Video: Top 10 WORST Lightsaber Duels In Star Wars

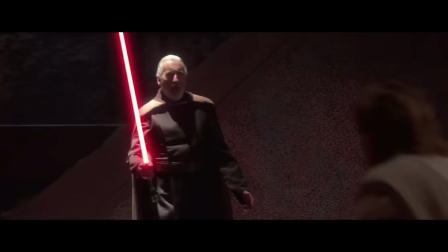[4:10]
I mean, how could I not be, to be honest? Just look at the guy. But the reason that this fight isn't that good is because it's not supposed to be.
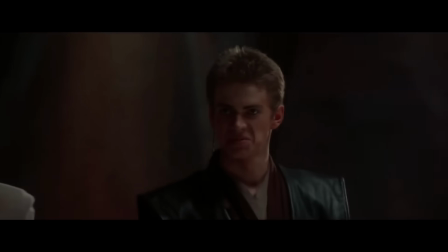[4:15]
The entire purpose of this duel is to show Anakin and Obi-Wan getting clapped by Dooku, and believe me, that's exactly how it ends up going down.
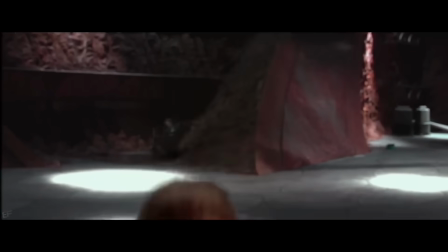[4:21]
Dooku smokes Anakin in the first two seconds, and then calmly and quickly destroys Obi-Wan Kenobi. And then, he annihilates Anakin again, this time taking off his arm.
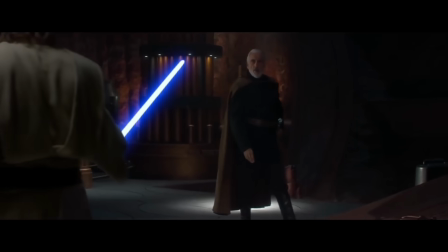[4:28]
This duel is kind of weak on purpose, because it's meant to be a precursor to the real show, which is when Yoda gets there.
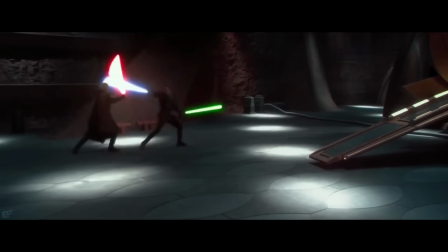[4:33]
But the fact remains that, despite the good choreography, it was pretty underwhelming. Up next at number 5, we have the first duel between Darth Vader and Obi-Wan Kenobi in the Disney Plus show, Kenobi. I'm not talking about the season finale, that one is pretty alright, but the first one, when these two characters meet again for the first time in years, is quite frankly, not that good in my opinion.
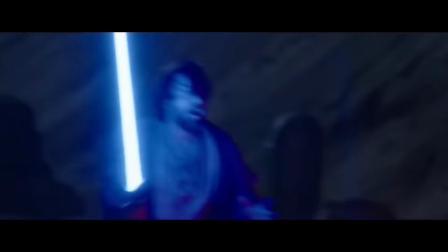[4:50]
To start off, Obi-Wan gets completely destroyed, and it makes no sense that he would be this bad with the lightsaber, even despite a 10 year break. As for the lighting of this scene, it actually physically makes me mad. For some reason, the makers of this show just love to film all of their fight scenes in badly lit, dark, open lots, and then have the characters run around swinging at each other in wide open spaces.
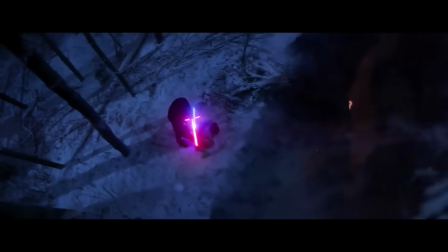[5:07]
I mean, if you look at something like the first Rey vs Kylo Ren duel, it really does the setting well, with big trees, rocky canyons, and literal chasms opening in the ground as they fight.
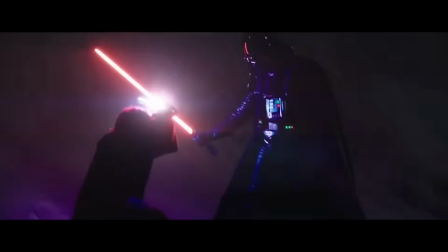[5:15]
It's really neat to look at. On top of that, the choreography in the Vader vs Kenobi scene isn't particularly good, mostly wild swings and desperate blocks. Look, I understand that in the context of this scene, with Obi-Wan going up against Vader for the first time,
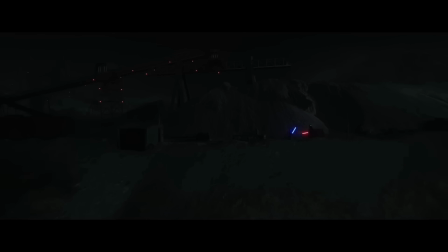[5:27]
he's supposed to be weaker and more desperate, but I just fundamentally don't believe that a lifetime of training would simply disappear in a moment like this,
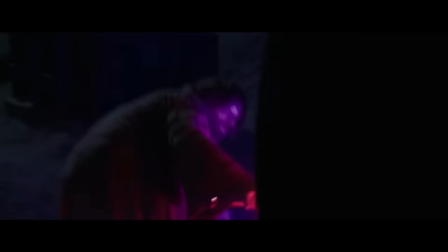[5:33]
and in my opinion, this scene was one of the worst duels in Star Wars. Coming up at number 4, we're not done yet. It's Kylo Ren vs Finn. I did split this fight up into two separate duels, one with Rey and one with Finn, and it's safe to say that the fight with Finn is far worse.
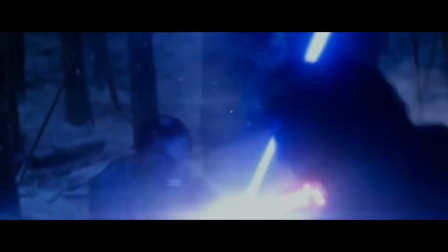[5:45]
My biggest qualm with it is that there's no way that Finn could ever have been this good with a lightsaber.
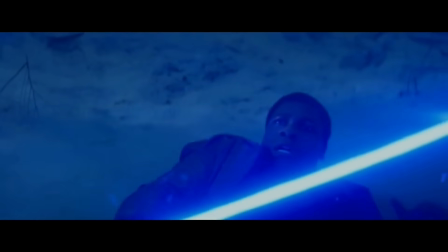[5:49]
At least Rey has some training with a bow staff, and she's been using that for a lot of her life, which may transfer over in some way to a lightsaber, but Finn is a janitor,
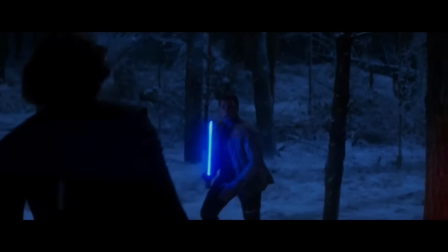[5:56]
and the closest thing to a sword that he's ever held is a broomstick.
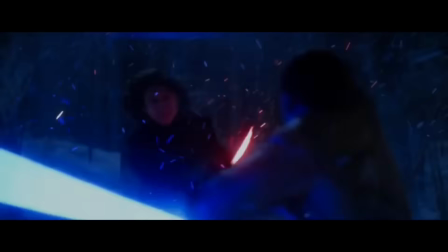[5:59]
This duel also has some abysmal choreography, and most of it is just Finn jumping back in fear while Kylo Ren does some weird spins.
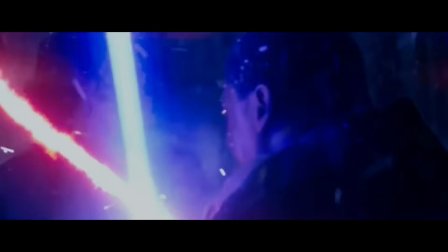[6:05]
To its credit though, this fight does implement Kylo Ren's crossguard on his lightsaber, which is cool to see happen, and there is some emotional tension, because Kylo Ren does call Finn a traitor,
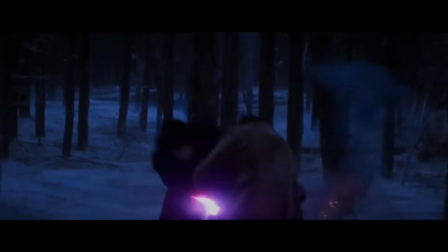[6:13]
but one of the worst parts to me is how the fight ends. Kylo Ren beats Finn, thank goodness, but when he slices him up his back, all it does is leave a little scratch.
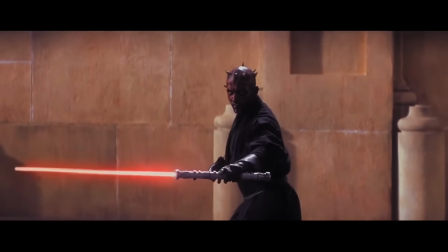[6:21]
Normally, a lightsaber would have split him clean in half, but this is a common trend, where Disney loves to nerf the strength of a lightsaber into the ground for plot convenience.
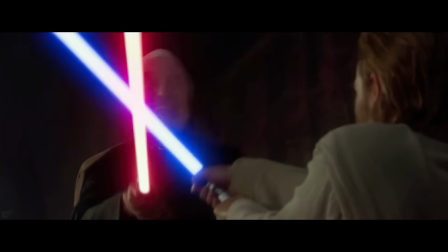[6:28]
And I know that some of you are going to say stuff like, Like, oh, but when Dooku hit Obi-Wan in Attack of the Clones, he only nicked him.
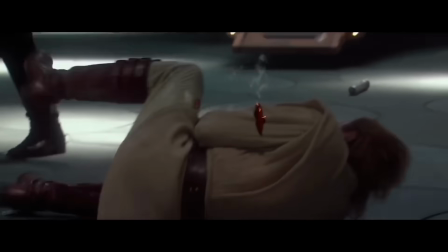[6:33]
And that's true. But you can clearly see that Dooku was only trying to put Obi-Wan out of commission, not kill him. And when Anakin came back for seconds, Dooku lost patience and gave him a surprise amputation.
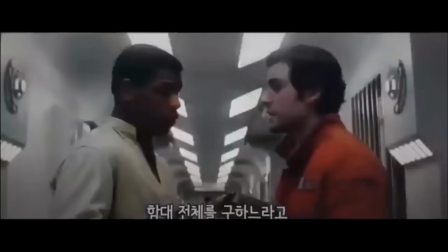[6:41]
So this whole thing where Finn's only lasting injury was a ripjack, it really annoys me. At number three, we have Kylo Ren versus Luke Skywalker on Kray in The Last Jedi.
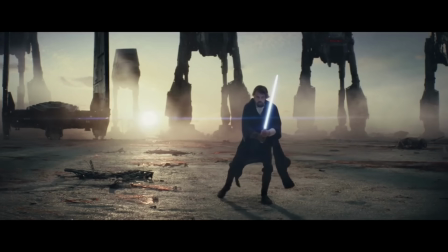[6:49]
And let's be honest, this isn't really even a lightsaber duel since Luke isn't even there. However, despite that small obstacle, it still somehow made its way to the third worst face-off in all of Star Wars.
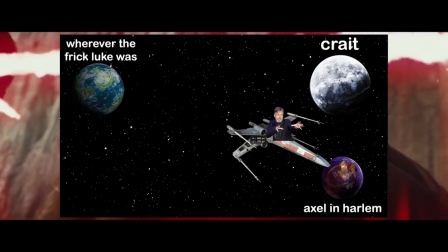[6:58]
Now look, I'll give Rian Johnson this. The visuals are pretty cool, but to me, the biggest problem with this fight is that it's a completely missed opportunity.
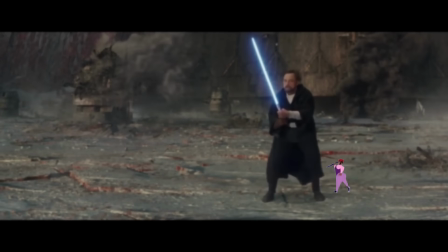[7:04]
What would have been really awesome to see would have been Luke Skywalker going himself and facing off with Kylo Ren in person as an actual showdown between Master and former Apprentice.
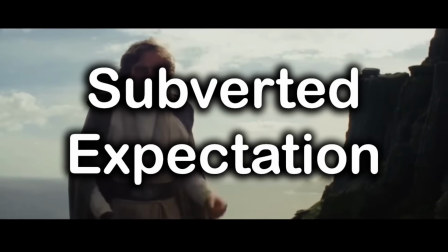[7:12]
But instead, what we got was another classic Last Jedi subverted expectation. Oh, you thought that Luke had gone himself to face his greatest failure.
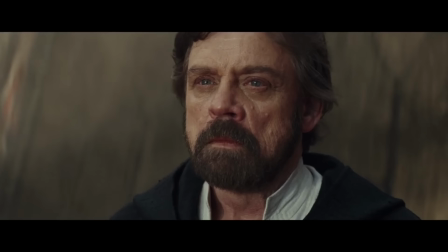[7:18]
Nah, he's sitting back at home on a rock, thinking really hard about the scenario. Give me a break. This was supposed to be Luke's redemption, and instead, it was just another gimmicky unexpected surprise.
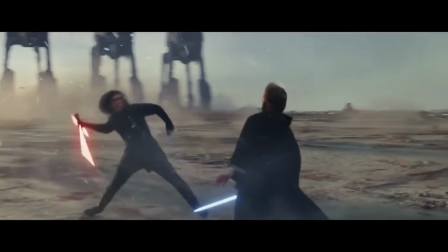[7:27]
Wonderful. Also, this quote-unquote fight, if you can call it that, has literally nothing in the way of choreography, consisting of mostly wild swings and enormous swipes.
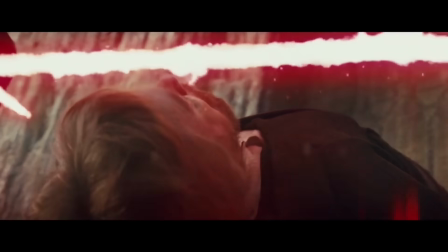[7:34]
But there is one thing that Luke does that looks pretty cool, where he pulls off a Matrix-y kind of spin move, and that's about it.
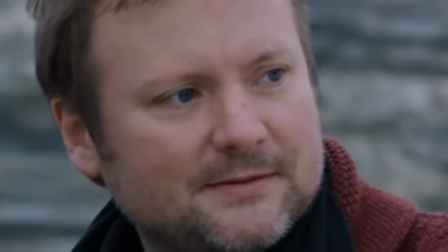[7:39]
Thank you so much, Ryan, you've certainly blessed us all. Entering into the top two now, we have Anakin, drop!
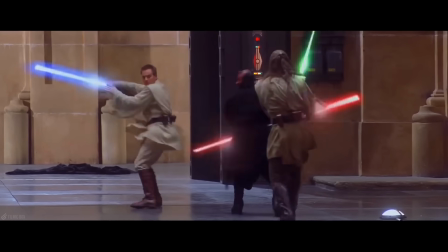[7:44]
That's right, it's Qui-Gon vs. Darth Maul, the first one, because I'd be an absolute psychopath to list this beauty as the second worst duel in Star Wars, hoo boy, the comics would tear me apart like hyenas.
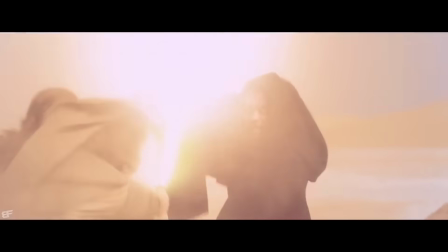[7:53]
The only thing that this duel gets right is the choreography, which is pretty average for the prequels, but every other aspect is just totally lacking.
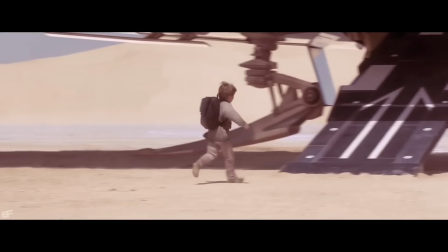[7:59]
Sand is kicking up everywhere, which makes it hard to see what's going on,
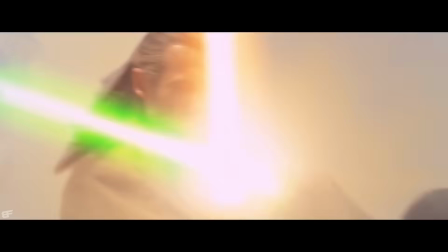[8:02]
some of the camera angles just don't let you get a glimpse of what's happening in any way whatsoever, and it's so bright that you can barely tell what color the lightsabers are.
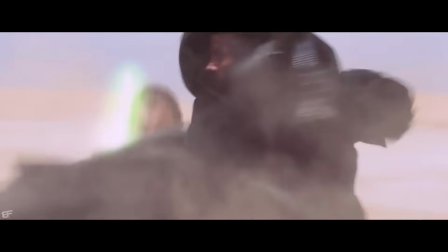[8:08]
Now, to be fair, this duel isn't supposed to be some epic showdown, because its entire purpose is showing the audience who Darth Maul is, and letting the Jedi know that the Sith are back.
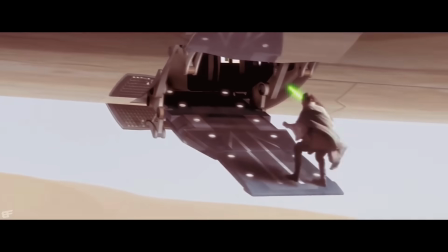[8:16]
But I mean, it's still pretty disappointing.